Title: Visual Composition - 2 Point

Hi and thank you for joining me on this tutorial about composition for visual art.
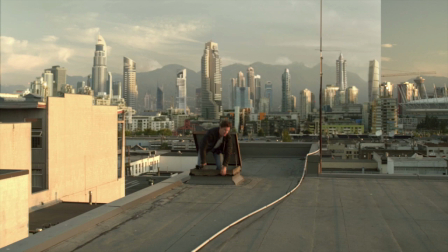[0:06]
Whether you're a photographer, painter, 3D artist,
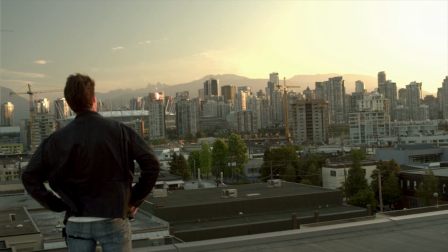[0:11]
I think these techniques can be useful and I hope you enjoy this tutorial.
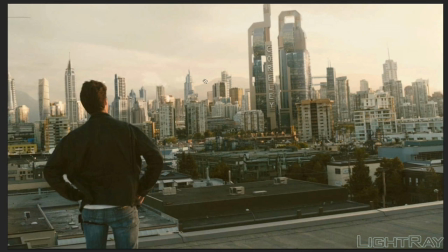[0:16]
All right, let's get started. So the first thing I want to talk about is two-point composition and it's just a very simple but very effective composition and it works very well. So basically all you do is you have a
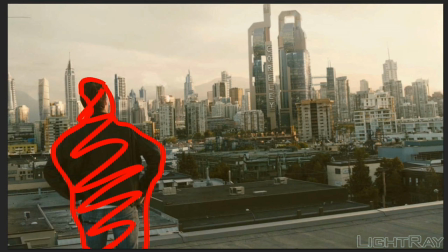[0:35]
character or large object in one side of the frame and what it does is it helps to push your eye towards the background and the right side of the frame.
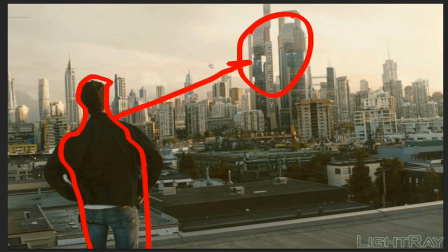[0:49]
So all it does is it creates this dynamic movement and it helps create this nice depth of foreground to background.
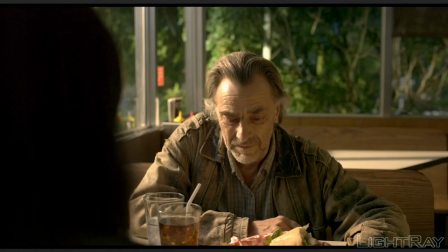[1:02]
So it's a very common technique. Often in film they use it for what's called an over-the-shoulder shot.
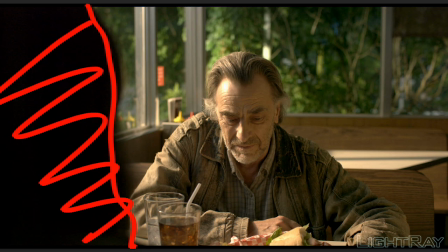[1:09]
Just having a character in the foreground to block out part of the frame and it just helps to focus your attention on the second character in the other side of the frame so that's the basic over-the-shoulder
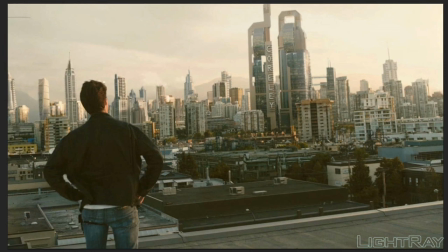[1:26]
shot and I'll just go through a few more examples of how I use that
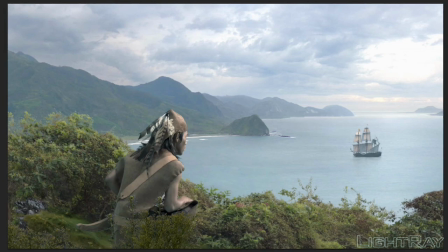[1:31]
same composition in my other paintings so here we have the same thing just a character in the foreground that creates a nice sense of depth
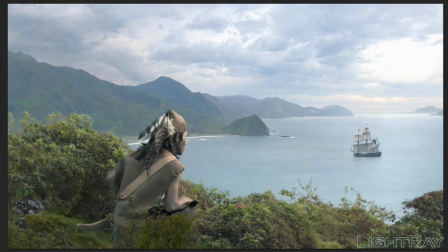[1:45]
that brings the foreground right close to the camera and it creates this focal point that you you see the character and you're stepping into his shoes and you're seeing what he's looking at which is the second second focal point which
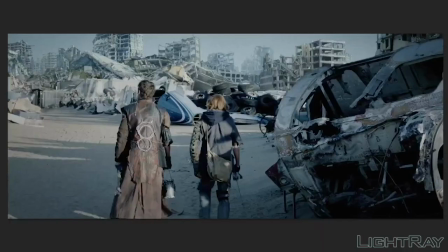[2:05]
just helps you to focus your eye on what he's looking at. I'll show you the next example. Same thing here. You have a large object in the foreground and it helps to push your eye towards the background.
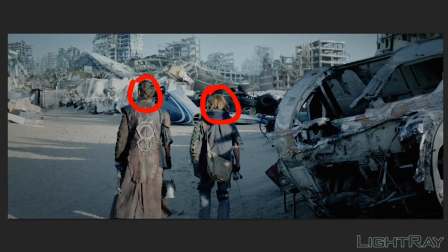[2:23]
And having the characters here create nice focal points for you to lead you into the image. and you can really feel like you're stepping into their shoes and seeing where they have to go on their journey in the film
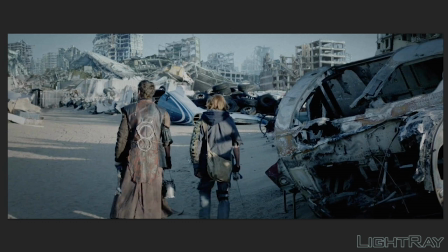[2:41]
and in the image so it's a very simple technique but it's used over
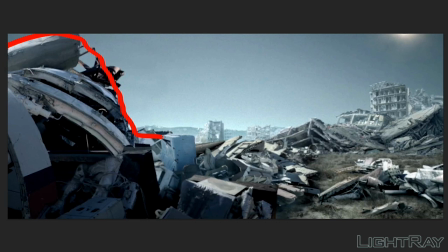[2:48]
and over in many films and TV shows and here again we have the same thing you have a big object and you don't even need a character for this to work you can just have something big blocking one side of the frame
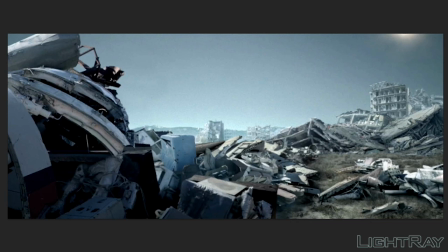[3:06]
and it really helps to just push you into the image and it helps
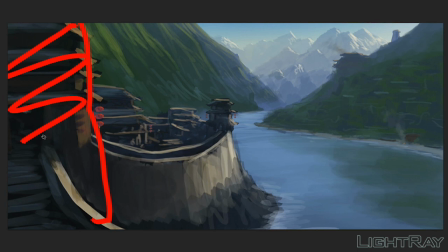[3:12]
to balance the image and push your eye towards the other part of the frame you have a big object on the left side of the screen and it does the same thing it pushes your eye into the background of
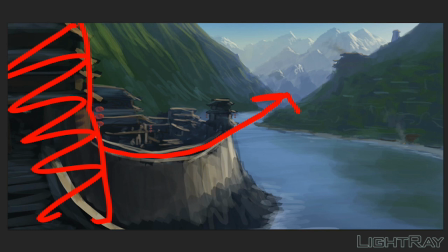[3:28]
the image and really creates a nice feeling of depth and movement into your image so you can really feel how that works even
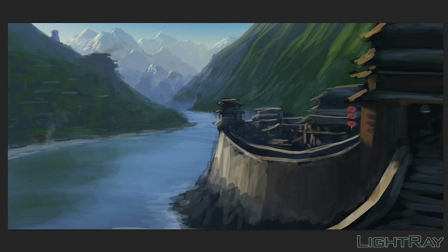[3:39]
if I go ahead and flip the image you can really feel how there's this nice movement in towards the background so